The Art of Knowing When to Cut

When editing a film, many choices are made completely based on subjective views of what works best.
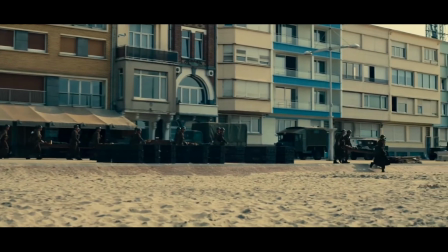[0:07]
Ultimately, the final cut is what the director and editor agree is right for the story.
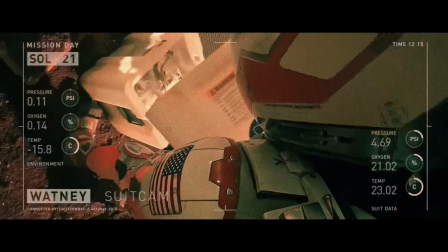[0:12]
However, after many years of collective experience among editors, there are some general objective rules that you want to keep in mind while editing.
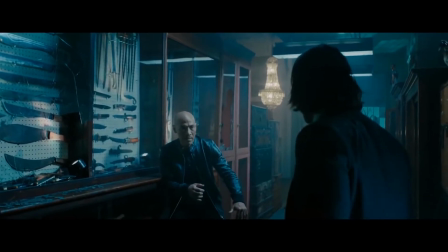[0:20]
The first rule of which seems obvious: don't cut unless you need to.
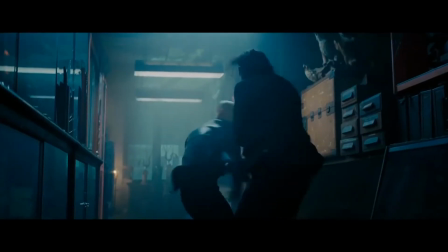[0:25]
The idea here is that there should always be a reason to make a cut. Otherwise, why would you?
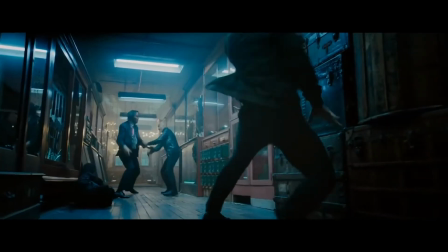[0:31]
This rule seems relatively straightforward, but how do we know when we should cut?
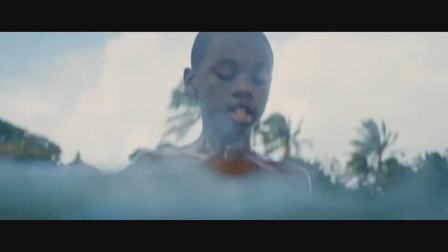[0:36]
What are the reasons to cut? Let's take a look at a scene from Moonlight, which won the Academy Award for Best Picture in 2017.
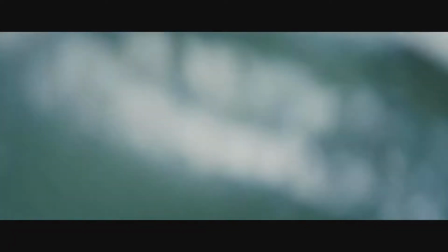[0:44]
Oh, and I hope this goes without saying, but there will be spoilers, so you've been warned.
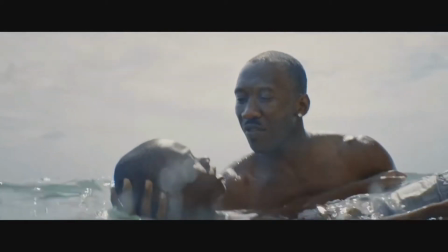[0:50]
As you watch this scene, notice when the editor decides to cut, and think about why they decided to do that.
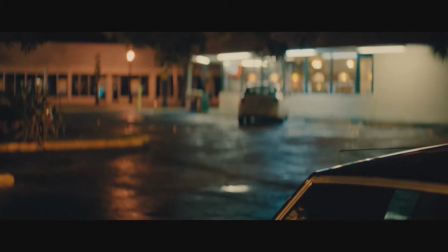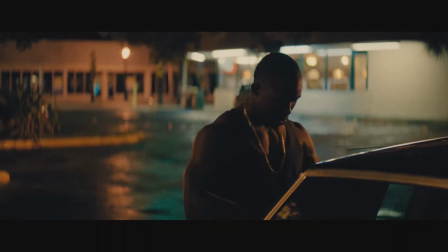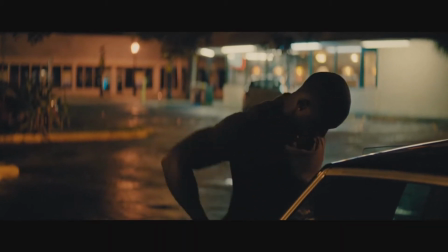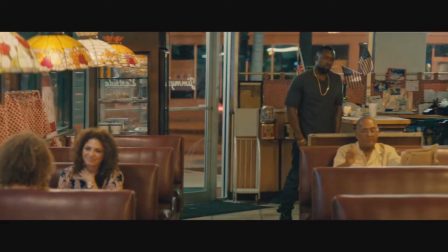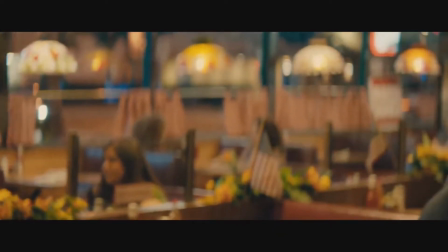[1:36] I'm only one step ahead of Right with you. heartbreak,
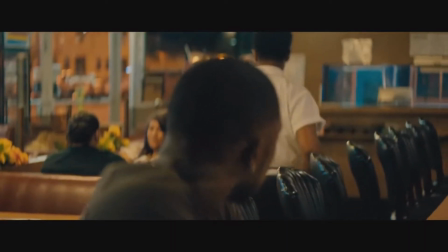[1:44] one step ahead of misery.
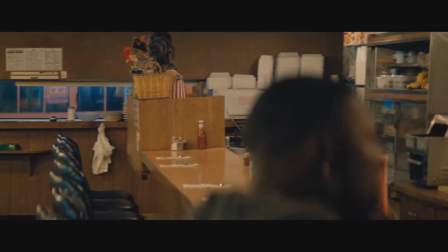[1:50] One step is all I have to take. Right.
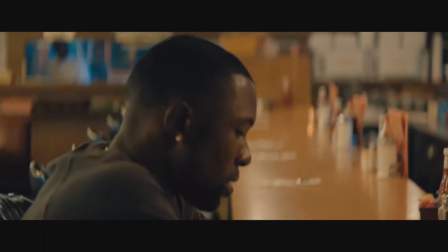[1:59] Your Right. on my shoulder, Right, man.
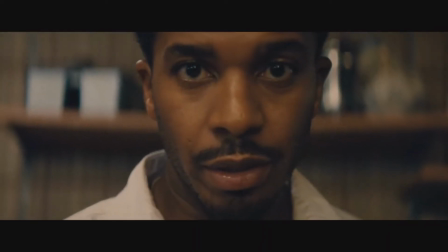[2:04] How you doing tonight? What can I get you? Wrong?
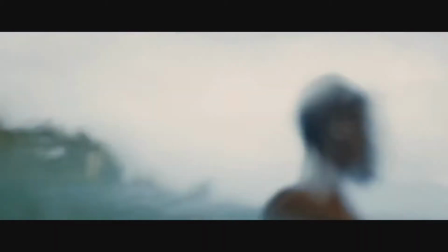[2:14] Damn, man. Why you ain't say nothing?
What did you notice? Seemed like a pretty average scene, right?
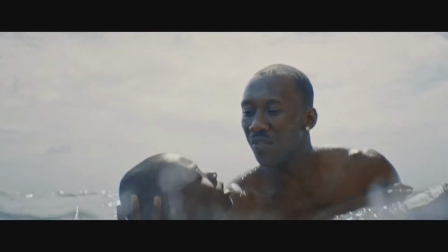[2:21]
In fact, there doesn't really seem to be anything special about this scene at all. Well, that's because I lied.
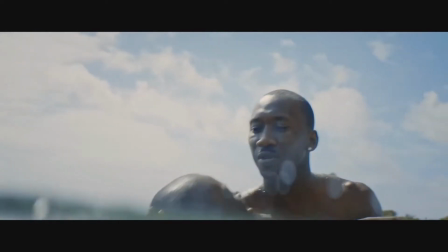[2:27]
This wasn't the actual scene from the movie. This is a version that I cut together.
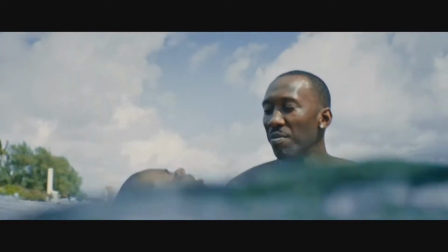[2:32]
Now, there's nothing inherently wrong with this cut, but it definitely isn't the best choice for the scene.
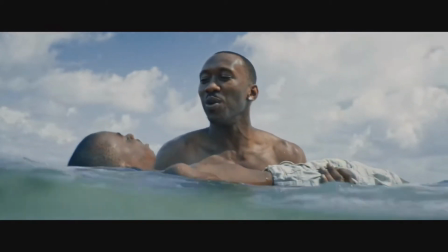[2:39]
You see, this is a huge moment in the course of the story. Chiron is about to visit the only person he has ever loved after years of being apart.
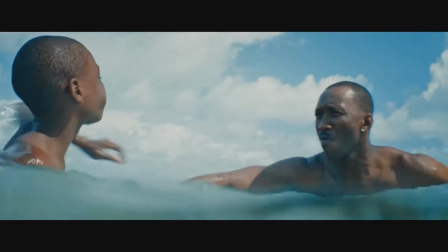[2:48]
To be consistent with the rest of the film, we want the audience to feel his emotion, to feel his anticipation and trepidation.
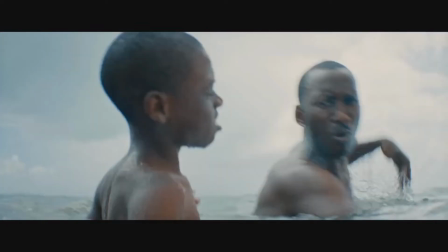[2:55]
So here's how the beginning of the scene actually plays out.
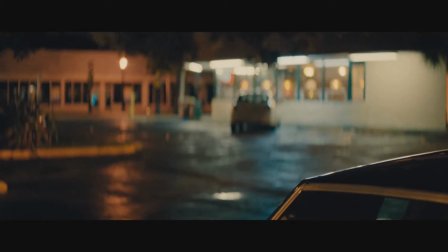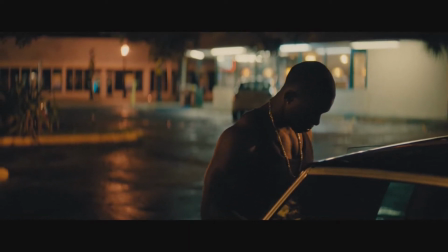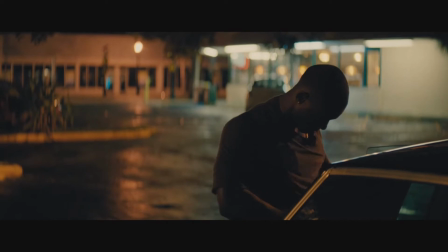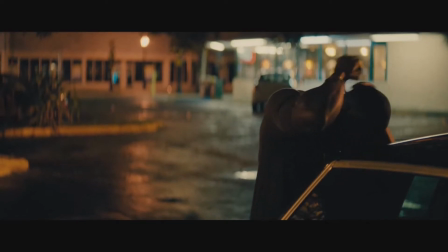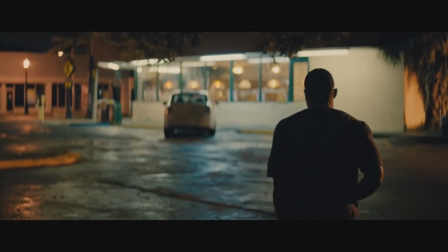[3:45]
Already, this version serves the story and characters much better than my edit.
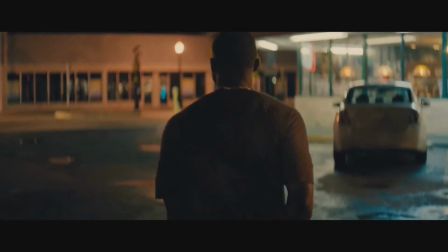[3:51]
By holding on to one shot, we are able to build the tension and really highlight how Chiron is feeling, which it all comes down to emotion.
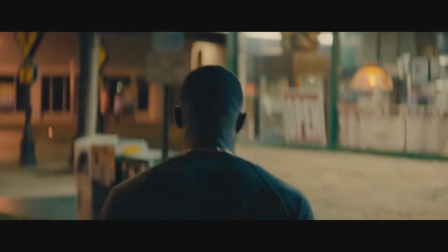[4:02]
Again, we want the audience to be inside Chiron's head here. We lose that if we cut.
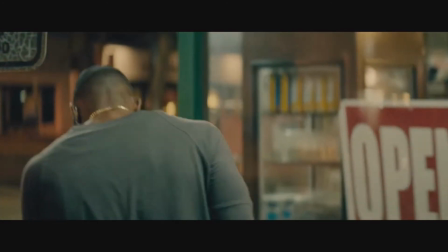[4:08]
So let's take a look at what comes next.
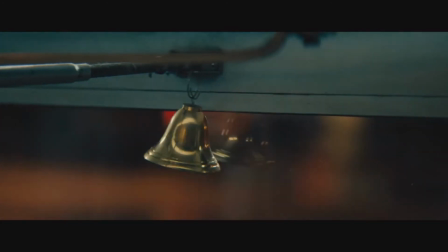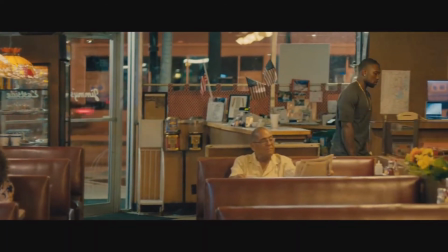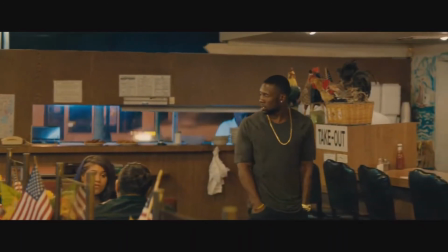[4:23]
I'm only As you can see, we have another one shot.
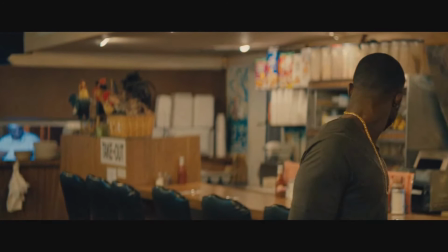[4:28]
Actually, it seems like the only reason there's a cut between outside and inside is because they had to move the camera inside the diner.
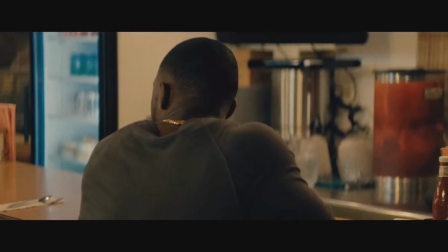[4:35]
So we have that quick cutaway to the bell. In general, the main reason why we cut is to reveal new information.
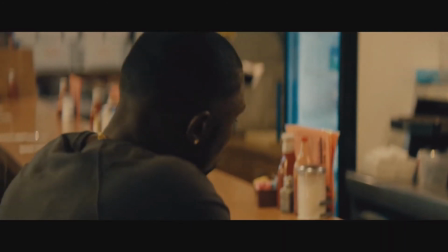[4:43]
And of course, that information should advance the story in some way.
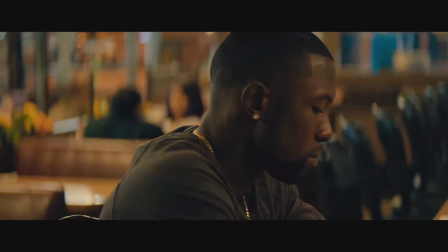[4:48]
Here we don't need to cut to see anything else, because the camera movements in the shot reveal new information as Chiron looks around.
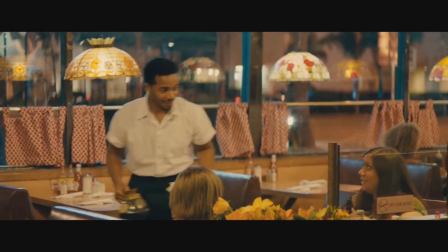[4:57]
What the other side of the diner looks like doesn't matter. The focus here is on Chiron.
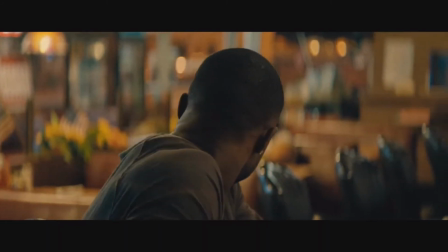[5:02]
We also don't cut to Kevin when we first see him, because he hasn't recognized Chiron yet, so there's no reaction to show.
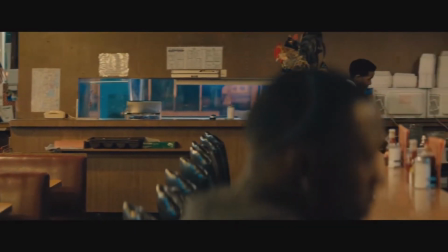[5:10]
Not cutting also makes him blend into the background, and keeps Chiron the focus of the scene.
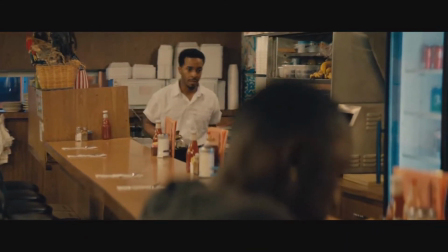[5:16]
We really want the audience to feel in the moment with Chiron, and cutting, again, would disrupt that.
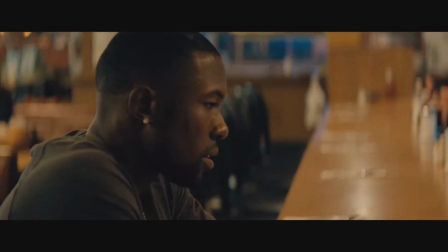[5:22]
So the first time we cut in this scene is to a close-up of Kevin once he sees Chiron and realizes who he is.
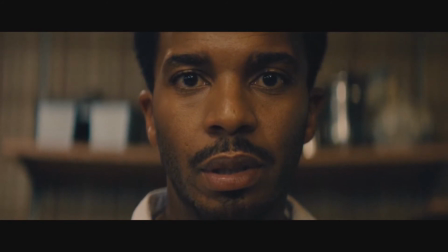[5:30]
Once Kevin is in Chiron's world, we can cut back and forth between the two of them.
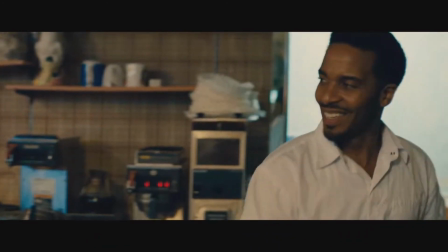[5:37]
The rest of this scene is cut together pretty standard, which makes sense because it is a very dialogue-heavy scene.
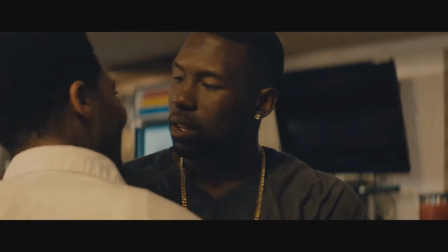[5:44]
What is done really well is that the editors only cut to show emotion, whether it's the character talking or the one who's listening.
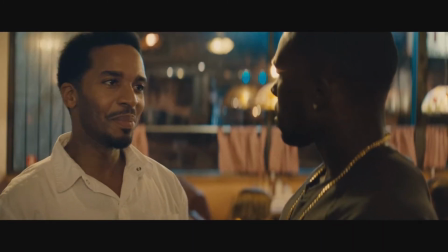[5:53]
They don't cut until there's something new to show.
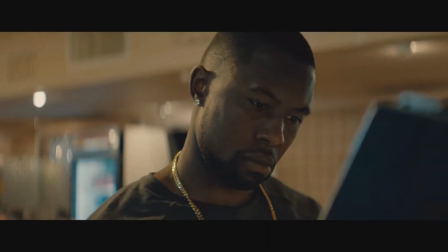[5:57]
Cutting back and forth simply to follow who is speaking would be the wrong decision for this scene because,
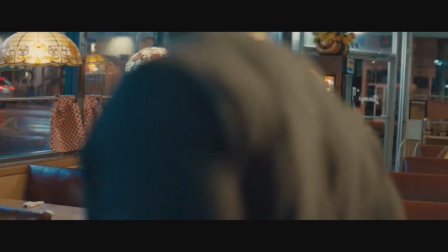[6:03]
again, if I've said it once, I've said it 100 times, this scene is really about emotion.
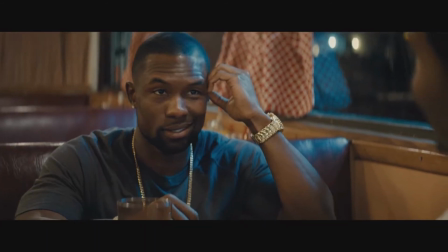[6:08]
You could watch this scene without the dialogue and have a pretty good idea of what's going on because the editors
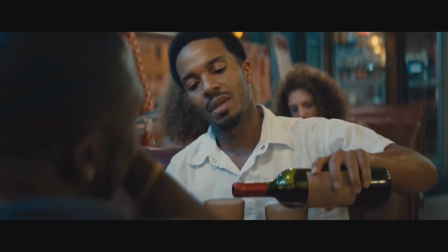[6:16]
chose to cut to what is important and only when they needed to, which is especially important in a film like Moonlight.
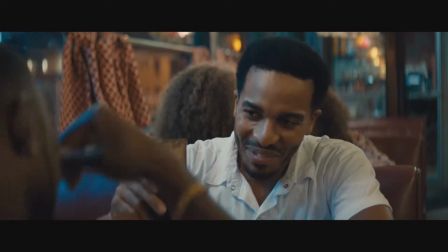[6:25]
So, in conclusion, remember that as an editor, it is your job to find just the right moment to